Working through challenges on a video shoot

The conference itself has gotten so large, they've needed every single square foot of event space that they could get. So our room that we got to use as our studio was very echoey. The ceilings were really low, so we couldn't get our lights, up in the air like we normally would.
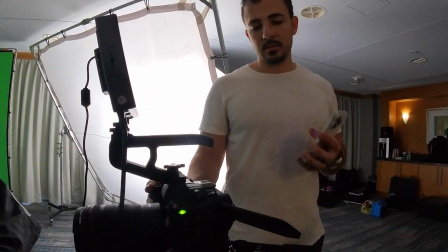263s
So it definitely presented some challenges, but we worked through that, figured out how we were gonna make it look and sound as good as we could.
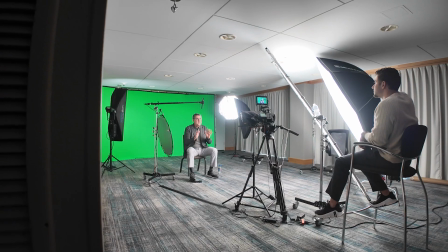270s
We were setting up 2 looks in this space. One of them was a green screen, and that was for some of the presentations that people would come in and give direct to camera.
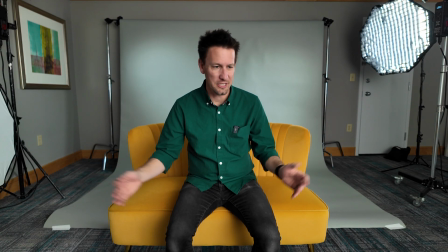278s
Okay, this is what, it's a set change. So this is what's called the yellow couch set.
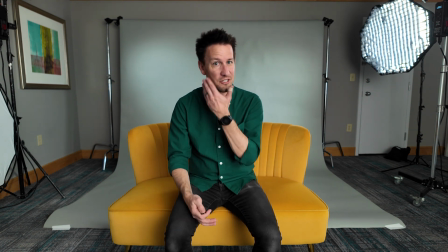284s
And we're doing a whole series of videos that are all done, these kind of, story-based videos done on yellow couch.
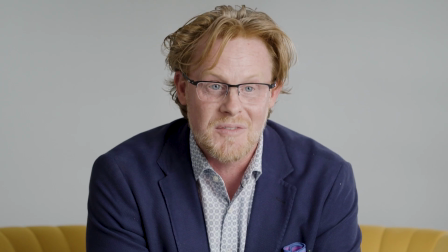289s
So this is actually the same studio setup. Everything, gear and everything's the same as what we would do on the green screen.
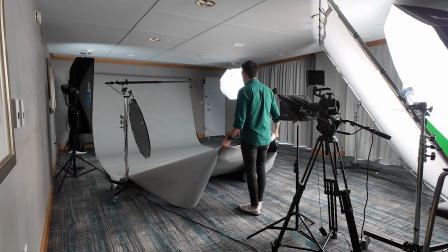294s
We just moved the green screen out and brought this in. I thought that they were gonna be able to be lit fairly similarly, and it turned out that we needed to move a lot when we needed to switch from one set to the other. And although we tried to be as efficient as we could and only switch that once, we had to actually go back and forth a few times, unfortunately. But in the end, nobody watching a video has any idea. All right, time for a quick studio tour of the space we've been shooting in.
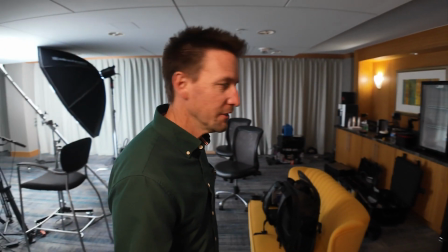320s
So just kind of our staging area over here, everything's just piled, in prep mode, open cases, all that stuff.
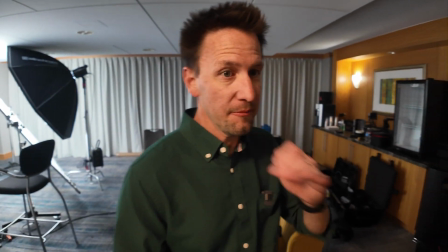326s
We'll probably do a better job of cleaning that stuff up, but that's where we're kind of organizing everything.
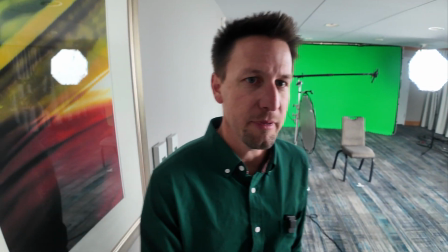331s
And this is the actual shooting spot. So camera situation is over here.
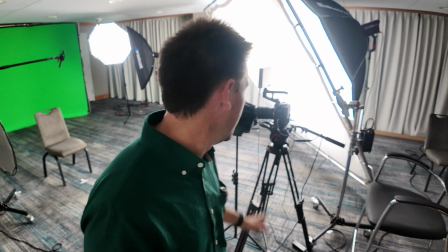336s
This is the C80, using that for the first time. And love it, got the prompter set up on there as well.
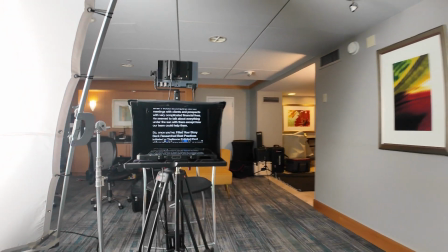342s
Normal prompter script and whatever, but the way that I've got this set up for the talent is that I've got them a foot pedal,
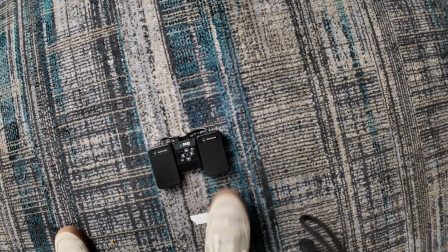350s
and so what I can do is I can tap and start and stop script.
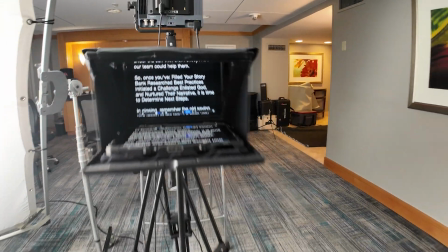355s
So you can see the script is rolling, and here's the foot pedal.
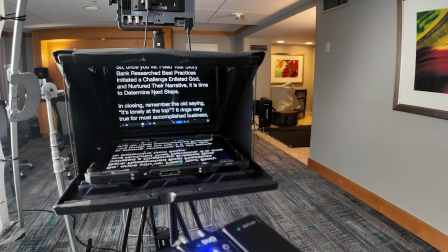360s
When they tap start, and if they or stop, and if they hit the left button, it goes backwards.
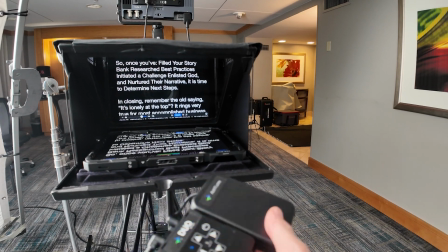367s
So they have full control of that, and the viewer doesn't really know because they're doing it with their feet.
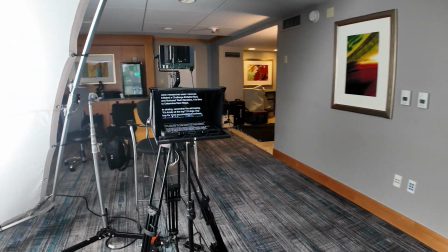372s
So all the talent has been really loving that.
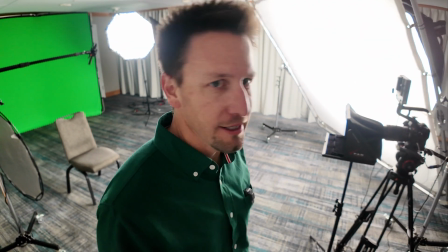376s
Big soft light source, so doing the big 8x, we're sending light through it through a huge modifier,
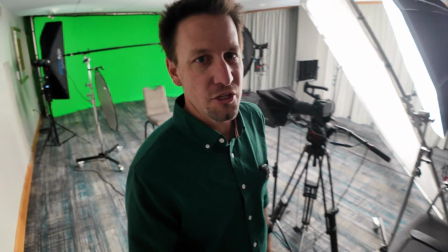384s
and that's the Aperture 600X, sending a ton of light onto the set.
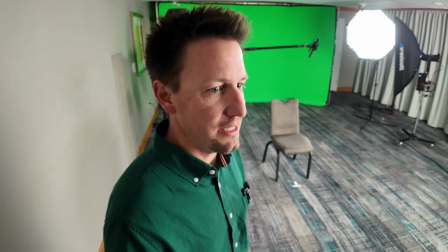391s
Right now we're in green screen mode. We also have a set that's got a couch and a backdrop.
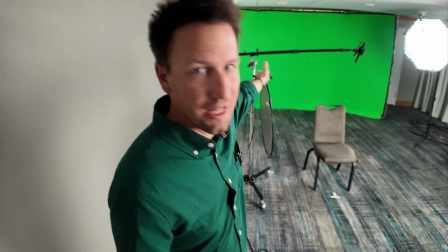398s
The backdrop is behind the green screen right now, so we can slide that out of the way. Got our hair light over there.
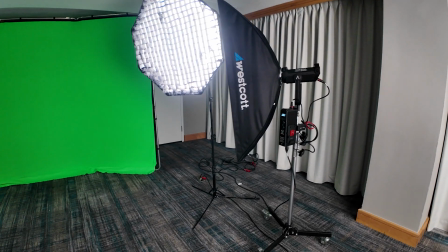403s
I believe that's 200 watt aperture.
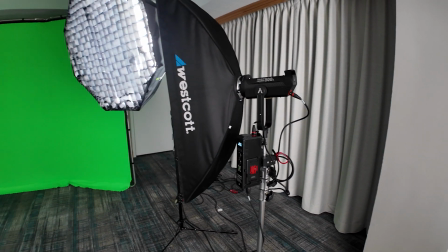408s
We got the 300Xs sending some soft light, not much, honestly.
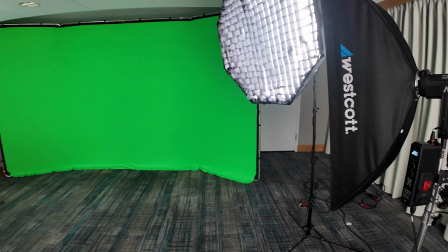412s
I mean, those pictures are at like 5% or something on the backdrop back there.
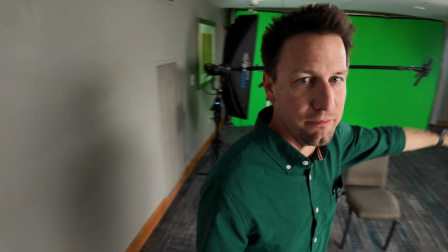418s
And of course, audio, boom audio. This is a studio space, and it's serving our purposes well here.
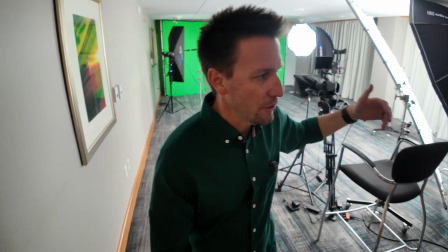425s
And we got one more day of filming tomorrow.
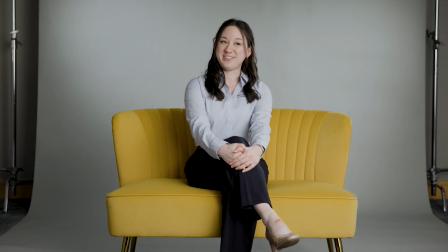429s
In addition to filming in the studio space where we would do the interviews and we would do some of the presentations direct to camera, we also needed to film the event itself.
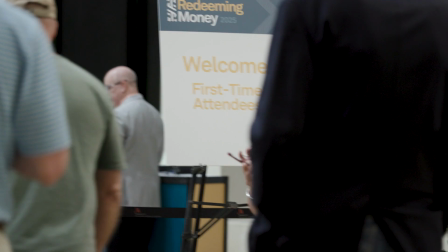438s
And so there's about 3,000 attendees this year. So we needed to film the main sessions, which had speakers and music and comedy elements.
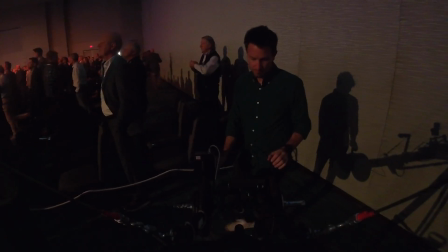447s
We needed to film that, and we did that with the jib and some handheld shots. We also used a gimbal and got just a variety.
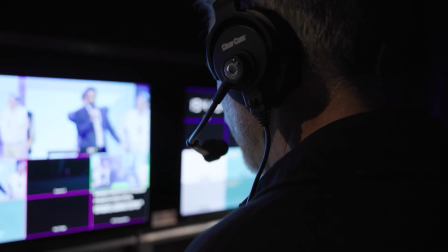454s
We even did some behind the scenes shots, which I thought were super cool. That was actually their idea, to kind of show some of the, video world backstage and the host going out on stage.
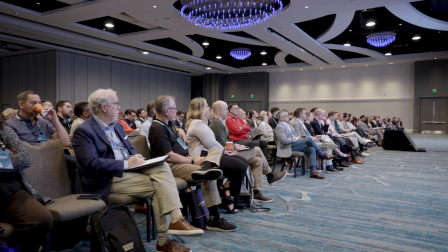465s
There were also breakout sessions and meals, and there was an exhibit hall. So we did our best to capture those elements as well and really give the viewer
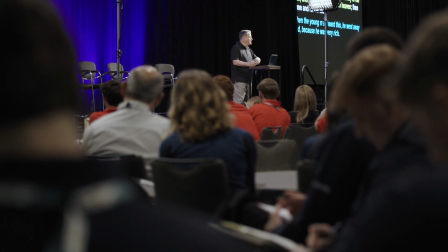474s
of the conference experience video a look into what it looks and feels like to actually be there.
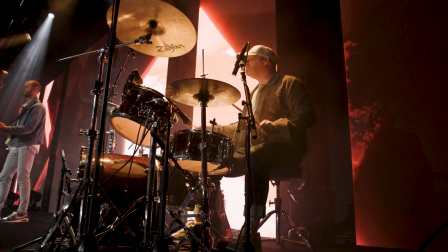480s
We didn't shoot anything from the outsider looking in perspective.
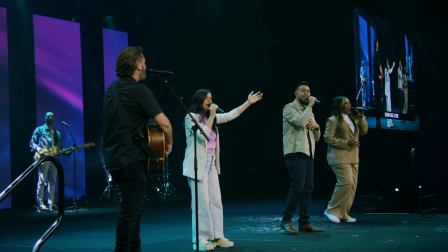484s
We tried to shoot everything as if you were immersed in it, what it felt like to actually be there.
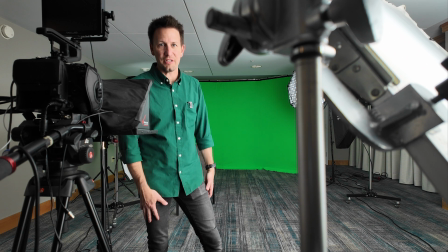489s
We did multiple shoots, set changes and stuff in this room. We shot some general session stuff at the conference.